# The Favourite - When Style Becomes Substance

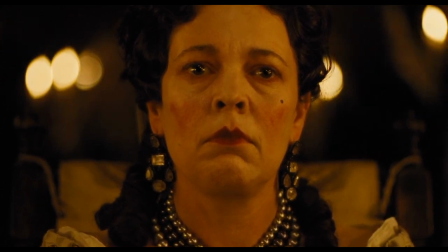255s
He next likes to keep the camera lingering. The audience, much like the movement deprived from Queen Anne, has no choice but to watch.
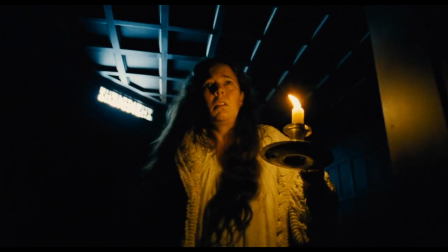263s
He also places the audience in her perspective, by moving the camera with her. As she moves, so do we.
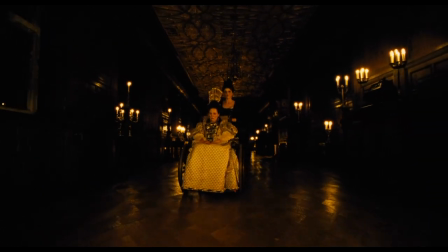269s
This makes the audience relate to her when she is the most vulnerable. It's well done and captures one of the biggest themes of the movie.
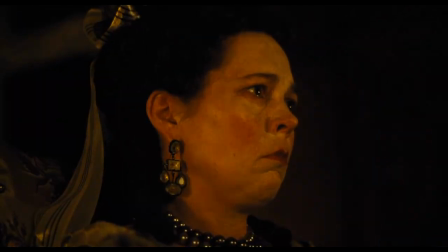276s
Because the movie is about so much more than just a struggle for power. Yes, that's the biggest focus.
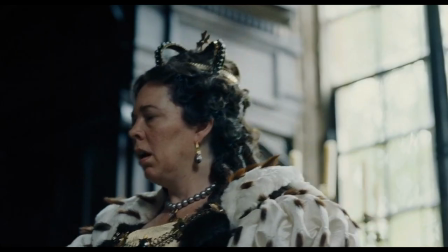282s
That doesn't mean that it's the only focus. And perhaps just as important is the human element.
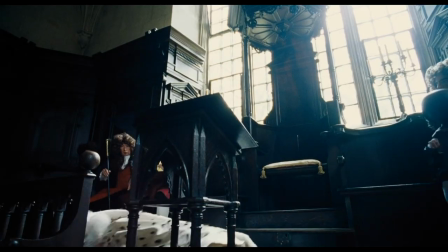287s
The manipulation has a downside. A downside that accumulates with the film's conclusion.
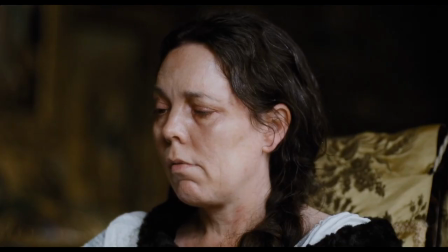297s
Everything up to that is just simply its build-up.
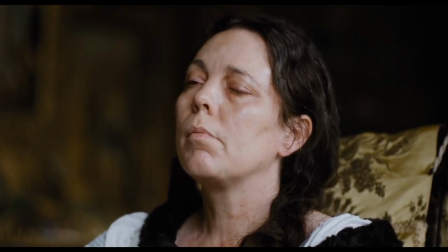300s
The final aspect of stylization adding to the story that I want to focus on has very little to do with the broad
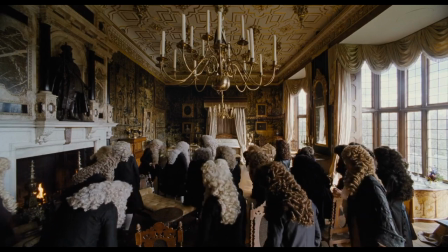306s
overarching conflict of the film and much more to do with the general style that is found in most every scene.
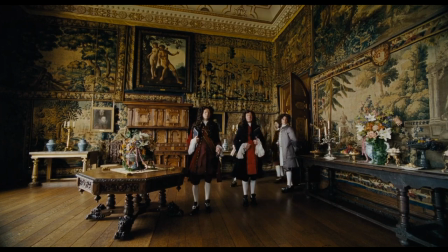313s
This is a ridiculous looking movie to put it as simply as possible.
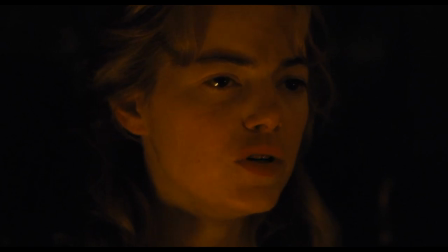317s
Extreme and often unnecessary close-ups, unique camera movements like this to frame a conversation,
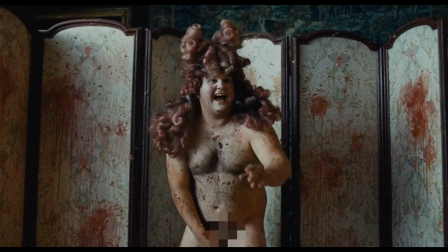323s
and then you have scenes like this.
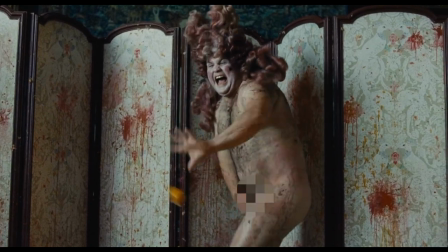327s
Quite literally a naked man dancing in slow motion as rotten fruit is thrown at him.
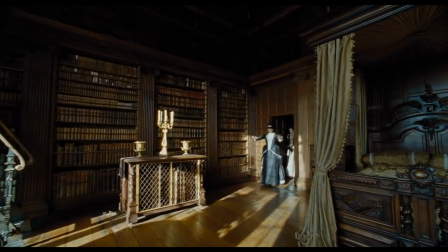334s
And all of this accumulates into a mindset. It's about excess. It's about absurdity.
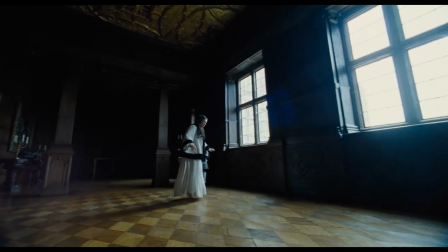340s
It's about things that are here that don't need to be. And this reflected not only into the style, but also in the story itself.
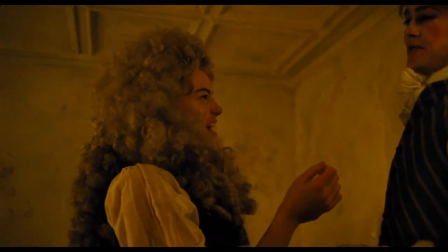347s
And take this conversation for example.
You're handsome. No wonder you cover it up.
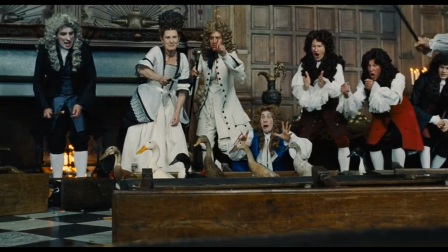354s
Or this scene in which Lantimos perfectly captures the intensity of a goose race.
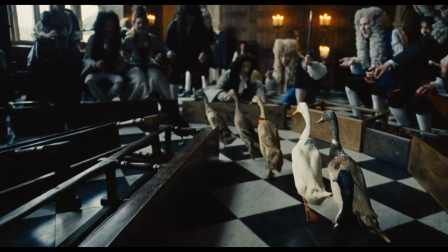363s
Everything in this world is obsessed with status and things that quite frankly do not matter.
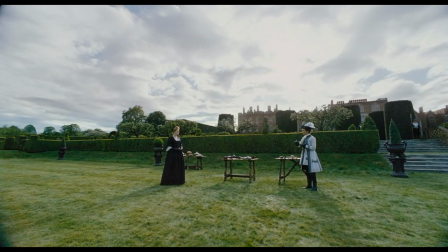368s
Lanthi most captures all this nonsense and he shoots it like it's the most important thing in the world.
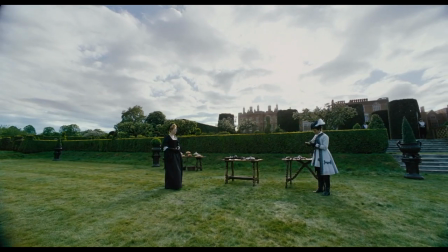374s
It matters more than anything else. There is a war going on in the countryside.
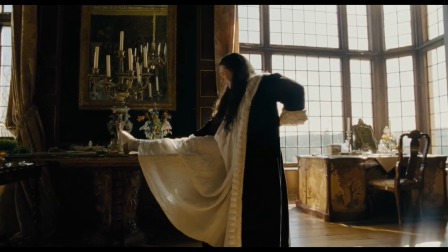378s
The people are upset because the increased taxes needed to pay for said War, and inside, this is happening.
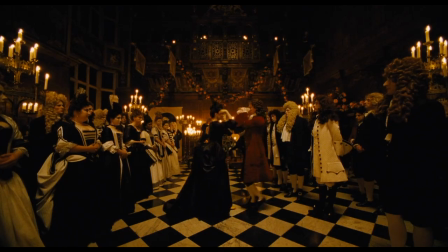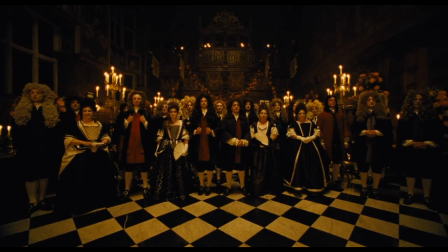390s
And to everyone watching, this matters a whole lot.
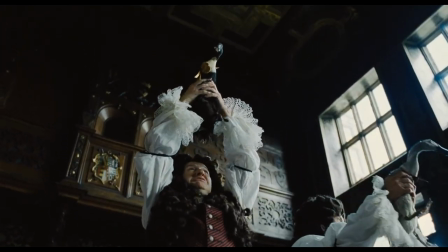395s
Well, I should say, this matters to all except for Abigail and Lady Marlora.
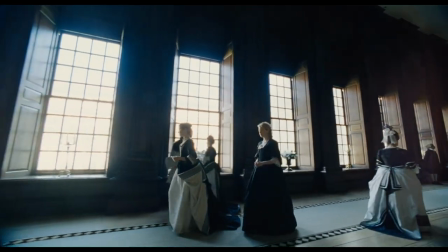400s
They have much bigger concerns and priorities. They want power, and they want to beat the other.
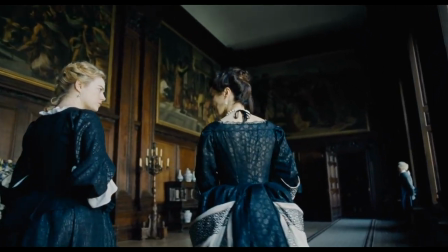404s
They are the anomalies in this absurd world, and that is why they have been successful.
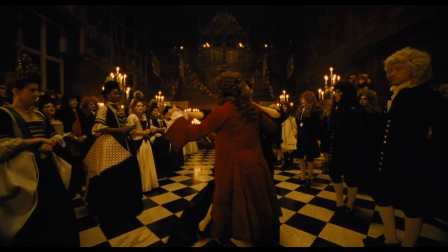409s
It's worth pointing out that they might participate in this only because that is what is expected of them.
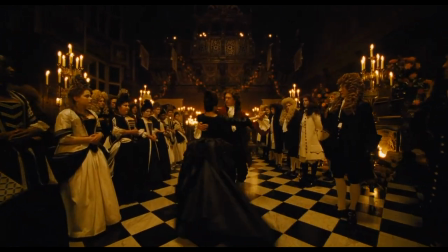414s
That is how they gain power.
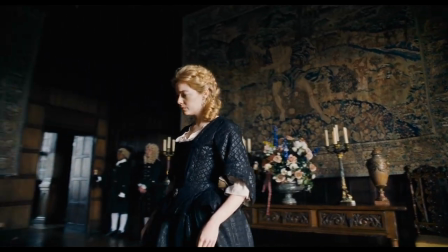416s
They don't care about duck races or petty squabbles that exist within the castle, for they are much too concerned about being the favorite.
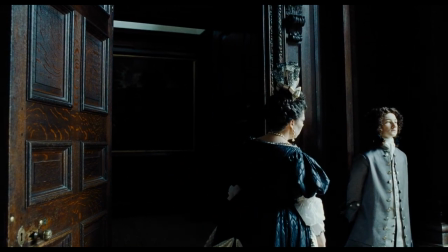425s
Hey everyone, I hope you enjoyed. If you've seen enough of my videos, you probably know how much I love this movie,
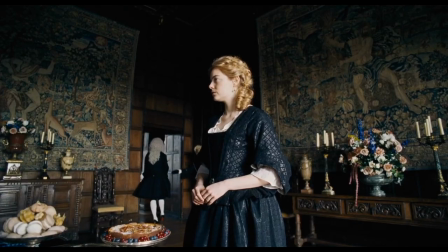431s
and I hope I was able to shed some light on some of the more stylistic elements of the film and how they work with the story to make both so much better,
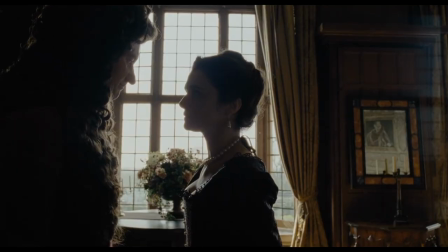438s
because ultimately, that is what Lanthimos was able to create with this film,
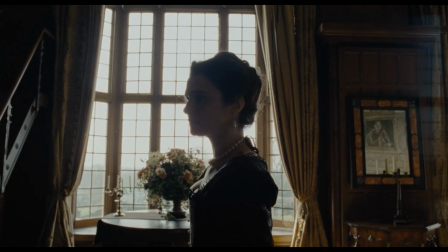441s
a weird hybrid of two unique elements that somehow come together and tell one of the greatest stories of the year.
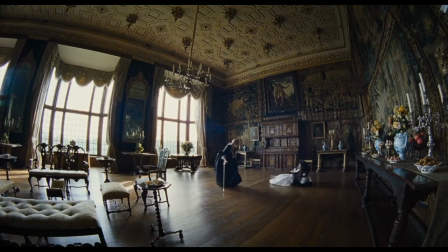448s
This video took a bit more time than usual to make, just because I love this movie and wanted to make sure that I did it justice.
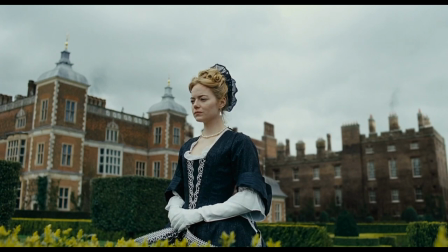454s
There was a whole lot of rewriting and just completely scrapping different ideas and going into a different direction, so I hope you enjoyed the end result of this.
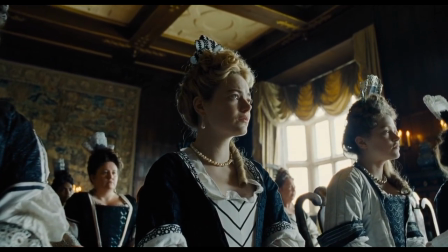463s
I'd love to start a conversation about the film, so please drop a comment and tell me your thoughts on the favorite.
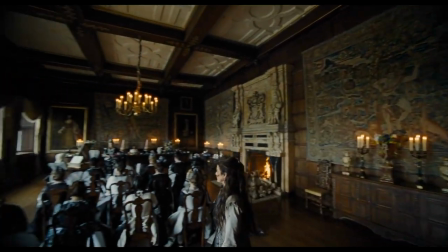468s
I'd guess some aspects of it are a little bit polarizing, but I definitely am interested in hearing what you have to say.
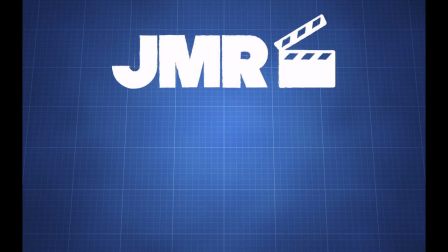474s
Until next time check out my last video in which I looked at One Flew Over the Cuckoo's Nest and how that film establishes its conflict. Thank you for watching.